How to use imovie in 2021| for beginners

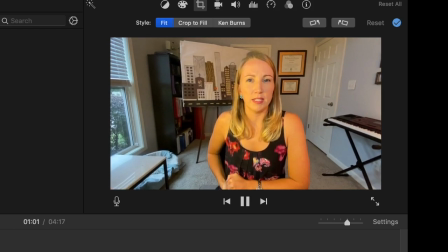[4:08]
So maybe you notice it here a little bit more. And that's pretty nice.
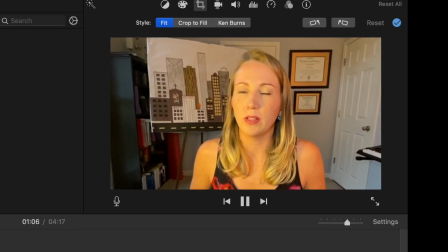[4:14]
I highly recommend using that feature. However, there is the reverse of that.
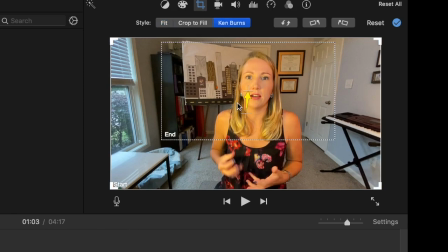[4:19]
I can click on the arrows right there, and I can move my framing around.
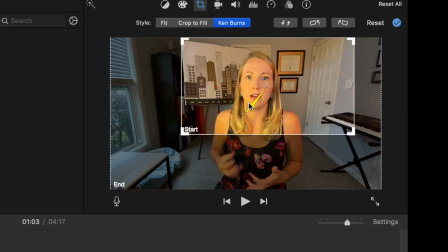[4:23]
So I'm going to start with a close zoom in there. And then we're gonna watch and see, do I like how it looks if I'm zooming outward?
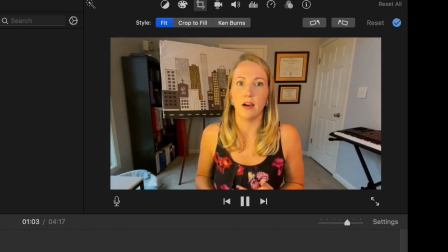[4:32]
You might want that, especially if you're beginning some dramatic point. And if you like it, you can keep it.
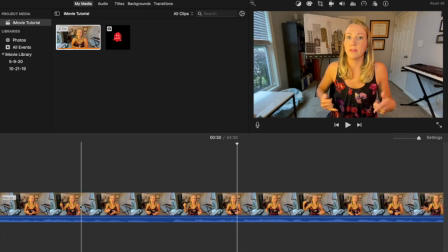[4:40]
Your very best friend in this program is the splitting of the clip.
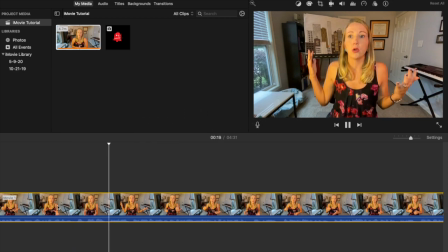[4:44]
Listen to this.
Of four girls who have basically gotten famous just from...
Right there, there's an awkward pause after I say the word have, and I don't like that, so I'm going to remove it. So
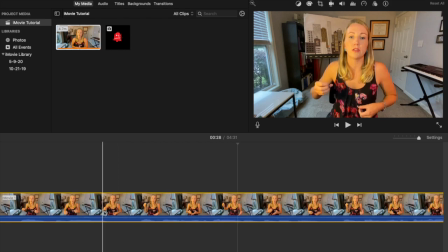[4:57]
I'm going to expand inward so that I can see where that blank spot is. See, the sound waves will indicate that.
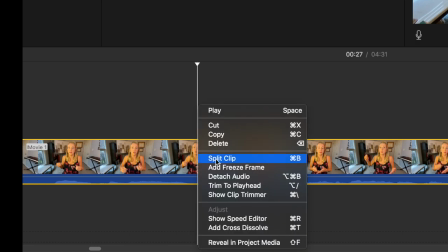[5:03]
And I'm going to right click and select the word split clip. Did you see it? Now I do that to the other side. Split it, select it, and you can delete it here or on the keyboard.
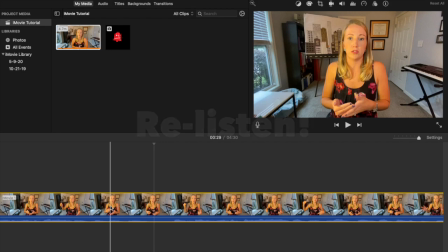[5:16]
So always go back and re-listen, and usually you'll be pleased with the removal of those awkward pauses.
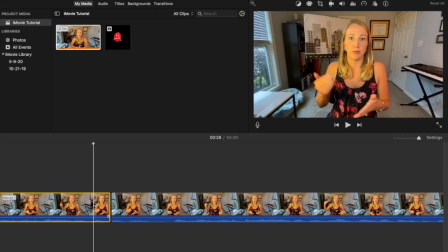[5:22]
It's just like going back and editing a written paragraph. You have to keep going back, keep re-listening. I promise you it'll be worth it. Let's talk about color adjustment.
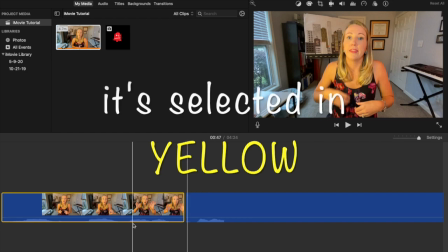[5:32]
I selected a portion of film here and want to add something interesting.
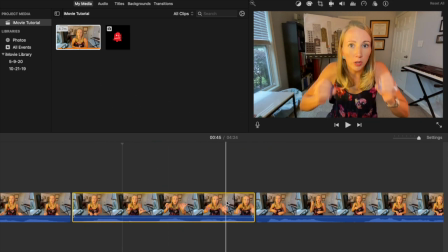[5:37]
Go up to the toolbar above the video's preview screen,
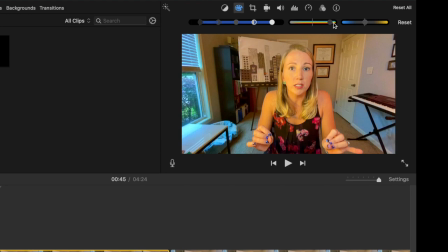[5:41]
click on the Artist Paint Palette icon to adjust the exposure, the saturation, or the warmth and the coolness. Another fun option is to select the Trio of Circles icon and play around with the built-in filters.
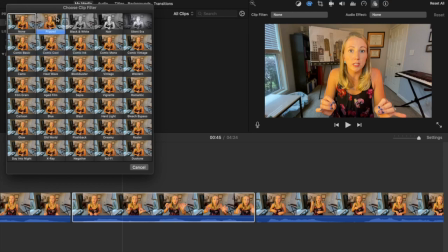[5:57]
These can either add significant impact or can be cheesy. It's all up to you.
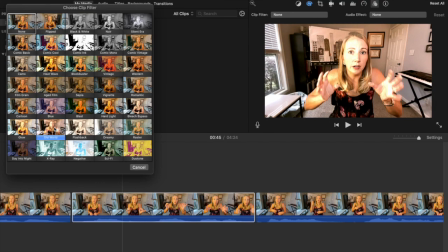[6:05]
By now, you're probably wondering about audio.
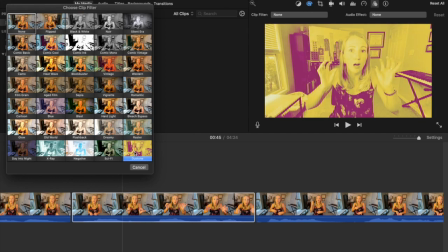[6:08]
I'll talk more about this in my advanced iMovie course, but for now, let's check out the built-in audio features that iMovie provides.
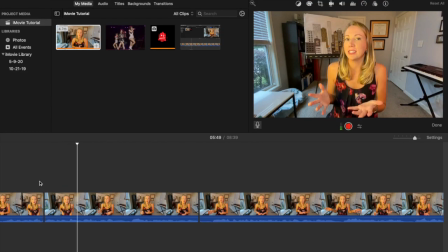[6:16]
First, listen to this.
And I'm really excited because that means, wow, the channel is actually growing.
In this moment, I reveal that the channel is growing, which is triumphant news. Therefore, I want to add an applause sound effect here.
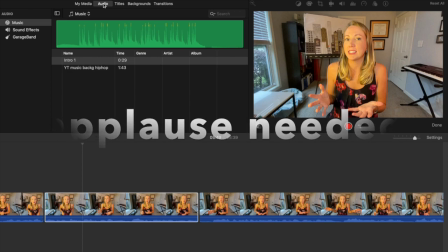[6:29]
I split this clip into a smaller portion so that I can lay down an audio track underneath.
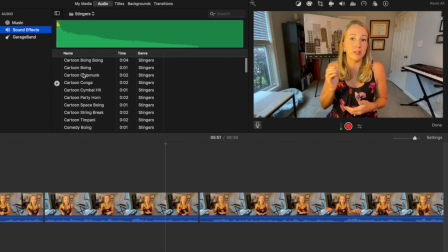[6:34]
While we're on the topic of audio, you might notice that I have switched over to a better sound. I'm using a better quality microphone. This is my Blue Yeti. So here we go. Go to the project area and scroll through the various stingers, jingles, animal noises, and ambient sounds that iMovie offers.
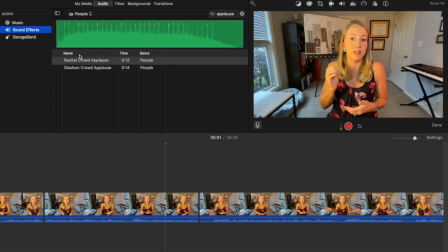[6:53]
Other sources such as YouTube Studio and Epidemic Sound offer more choices, but iMovie has enough to get you started. Let's try a few applause sounds to see if they fit with this video clip.
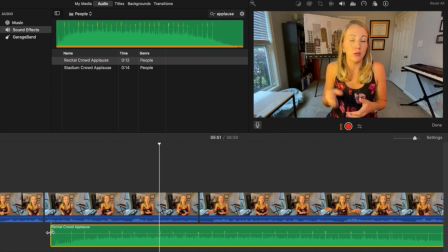Separate audio tracks are shown in green. To allow sound to gradually filter in so that it's not too abrupt, select the circle at the edge of the audio clip and pull it over.
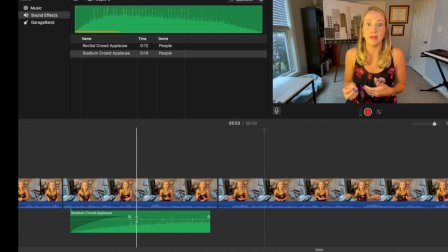[7:24]
Re-listen to see if you like this effect. Also, you can lower the sound by using the sound bar in the center there of the green.
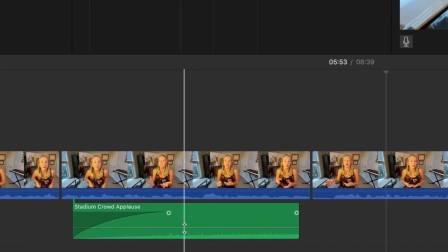[7:32]
This is extremely important because you don't want your audio to overpower whatever else is going on in your video.
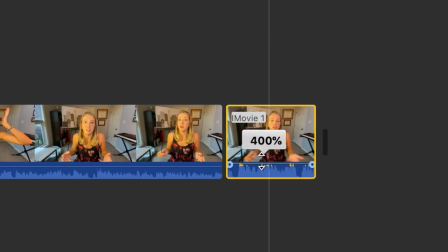[7:39]
By the way, you can also do this on your standard video track. Just move the bar down and you'll see the blue sound waves increase or decrease.
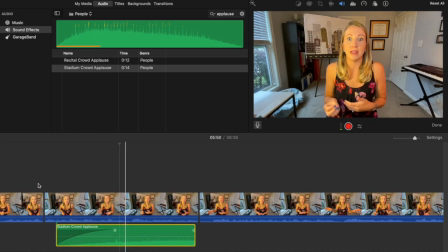[7:47]
Move your little sound bite around and then let's give it a listen.
And I'm really excited because that means, wow, the channel is actually growing.
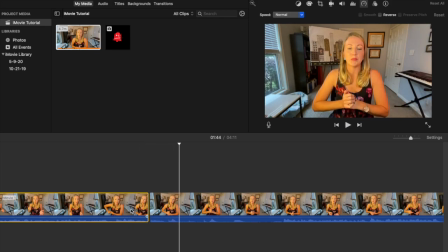[7:56]
If you like that, awesome, you get to move on. What if you want to slow down or speed up a portion of your video? Split the desired clip and select the speed dial icon that's located on the toolbar.
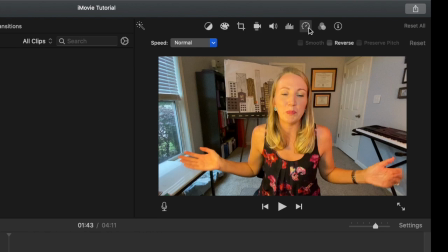[8:09]
Here you can increase or decrease your footage to make it humorous or entertaining, like this.